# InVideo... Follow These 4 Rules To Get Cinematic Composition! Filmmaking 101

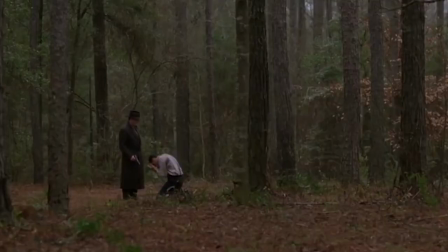0s
Let's talk about composition. If you ever watched a video and were blown away by how visually powerful or cinematic a frame looked,
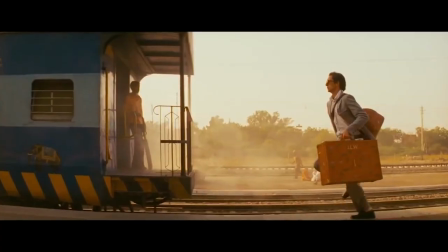7s
you've experienced the power of composition and what it can do to your videos.
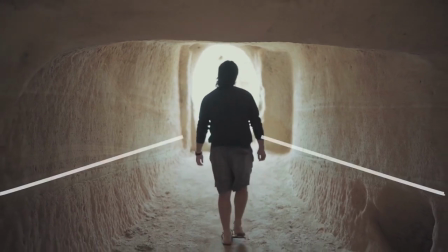12s
In simple terms, composition is just a fancy term for what elements are in your frame and where they are located relative to each other.
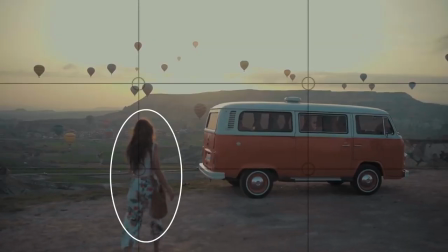20s
It's a simple concept, but one has to be mastered if you are to guide your viewers' attention to
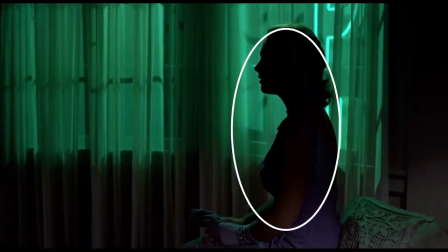26s
what you want them to focus on in a frame and create an immersive storytelling experience through your videos. So in this video, we'll take you through 4 essential tips that you can follow to ensure you have a cinematic composition. The best part is that you can apply these to any camera equipment you have. Sounds useful?
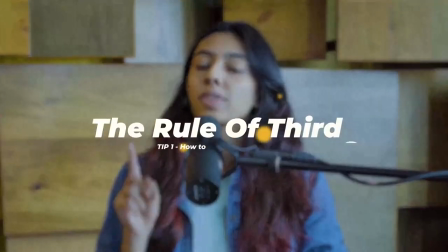44s
Let's jump right in. Let's start with the first tip, the rule of thirds. The rule of thirds is a thumb rule that gets used while composing any form of visual imagery, such as designs, photographs, films, and of course, videos. The basic idea is that when you place an imaginary 3x3 grid over your video, you can make your subject stand out and make your frame look more dynamic by placing the subject of your video on any of the 4 intersection points.
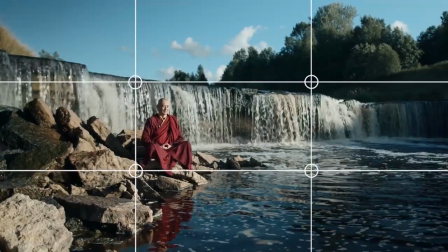74s
This is because when the subject is off center,
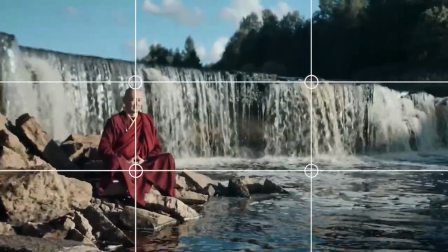76s
it allows for you to capture and showcase the intersection between the subject and the background in a much more effective way.
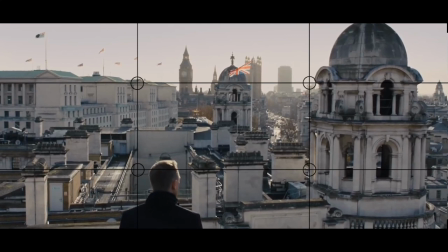83s
For example, take this shot from Skyfall. Here we can see Daniel Craig framed on the left side of the intersecting line,
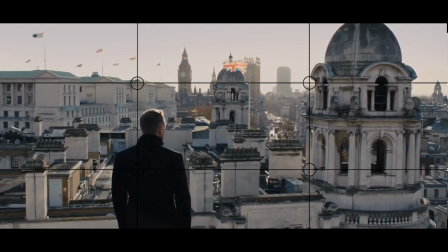92s
giving the scene a much more cinematic look as your eye naturally first captures him in the frame
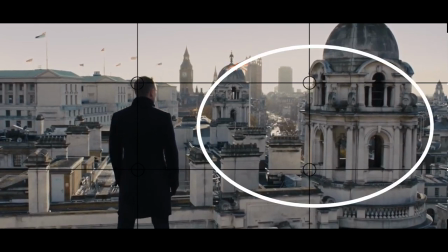98s
and then takes in the landscape and gives you a perspective of what he could be looking at and feeling.
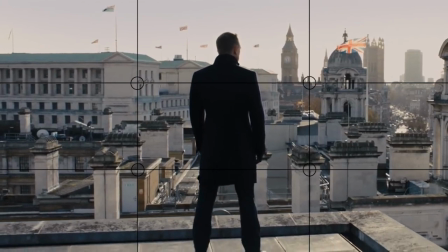104s
But if he was centered in the middle of the frame instead of the intersection points, the scene wouldn't be as impactful and the frame would look imbalanced. Now, you must have noticed that this video itself does not follow the rule of thirds as I'm in the center of the frame. But still, the frame looks super balanced. This is because the center of the frame is reserved for subjects who are directly talking to the camera or teaching them something, like I'm doing now.
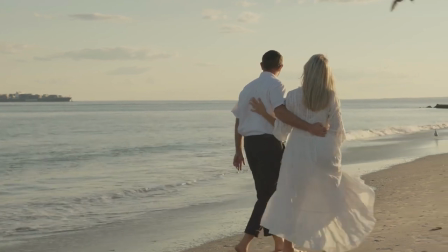129s
In fact, whenever you have 2 or more people in your frame, you can either group them together and place both of them at one of these
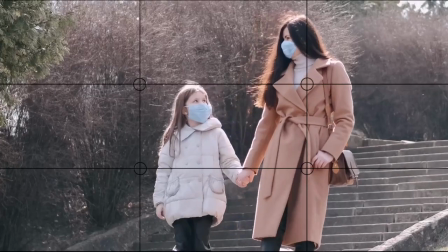138s
intersection points or place them on 2 separate lines on the grid. Applying the rule of thirds to your video when you're shooting your footage is very easy. Most cell phones and DSLRs come with a rule of third grid layout, which can be switched on via settings so that when you're shooting your footage, you can frame your subject to align to the rule of third right from the beginning. However, in the event you forgot to do this and shot all your clips with the subject dead in the center, you can fix this to an extent on the edit table.
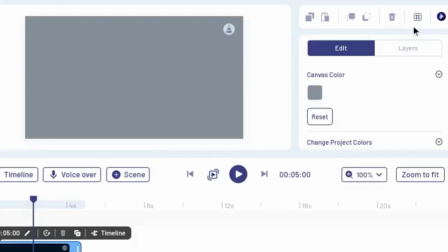169s
Simply hop over to InVideo.io and open a blank canvas.
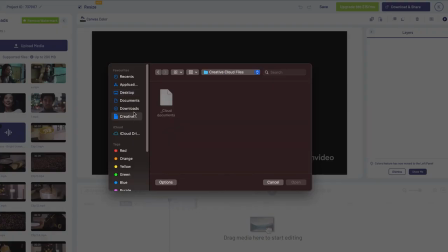174s
Then upload your clip and add it to the main canvas.
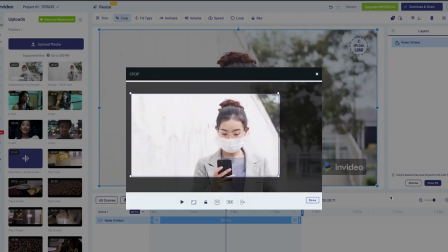178s
Use the crop function to crop your frame in a way that your subject aligns with one of the vertical lines instead of the center.
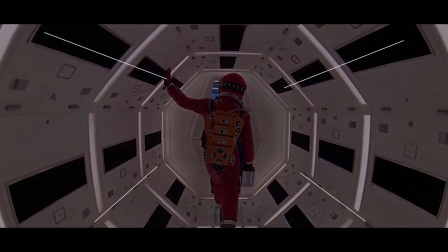185s
Next up on our list is leading lines. Leading lines refer to the lines that lead the viewer's eye from one part of the composition to another.
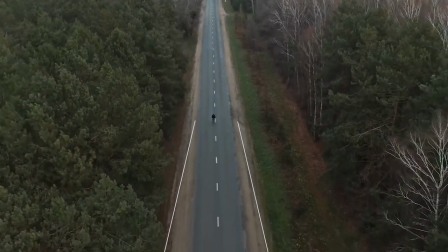193s
Usually, these lines start at the bottom of the frame and lead the eye upward from the foreground of the image to the background.
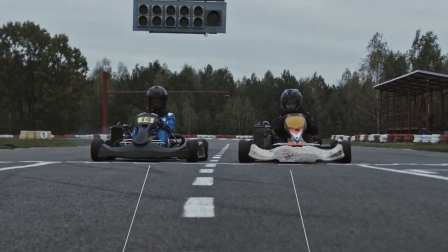200s
Think about them as subconscious arrows that guide your viewer's eye to the main subject of your video.
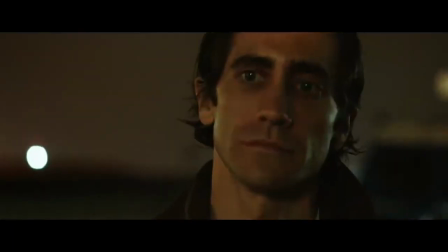206s
For example, check out this scene from Nightcrawler.
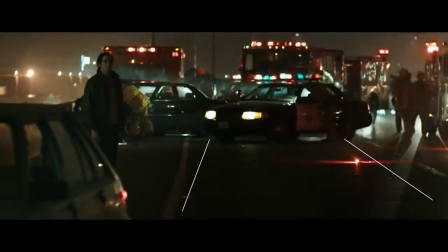209s
Notice how the white lines on the road subconsciously guides you to notice the main element of the scene, the accident.
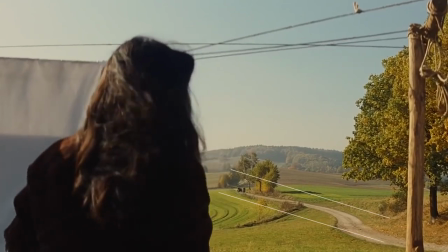217s
Or this scene from Inglourious Basterds, where Tarantino uses leading lines to showcase the impending doom our characters weigh.
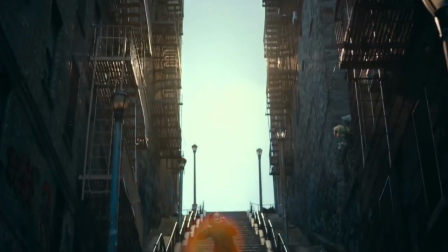225s
Leading lines can be created using all kinds of elements in your surroundings, like stairs, street lights, or even walls.
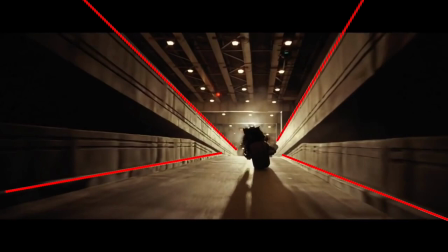233s
And you can leverage them in your shots to guide your audience's eye to what you want them to pay the most amount of attention to. So for instance, if you're a small business owner and you want to showcase your products, a shot like this will do wonders for your Instagram page.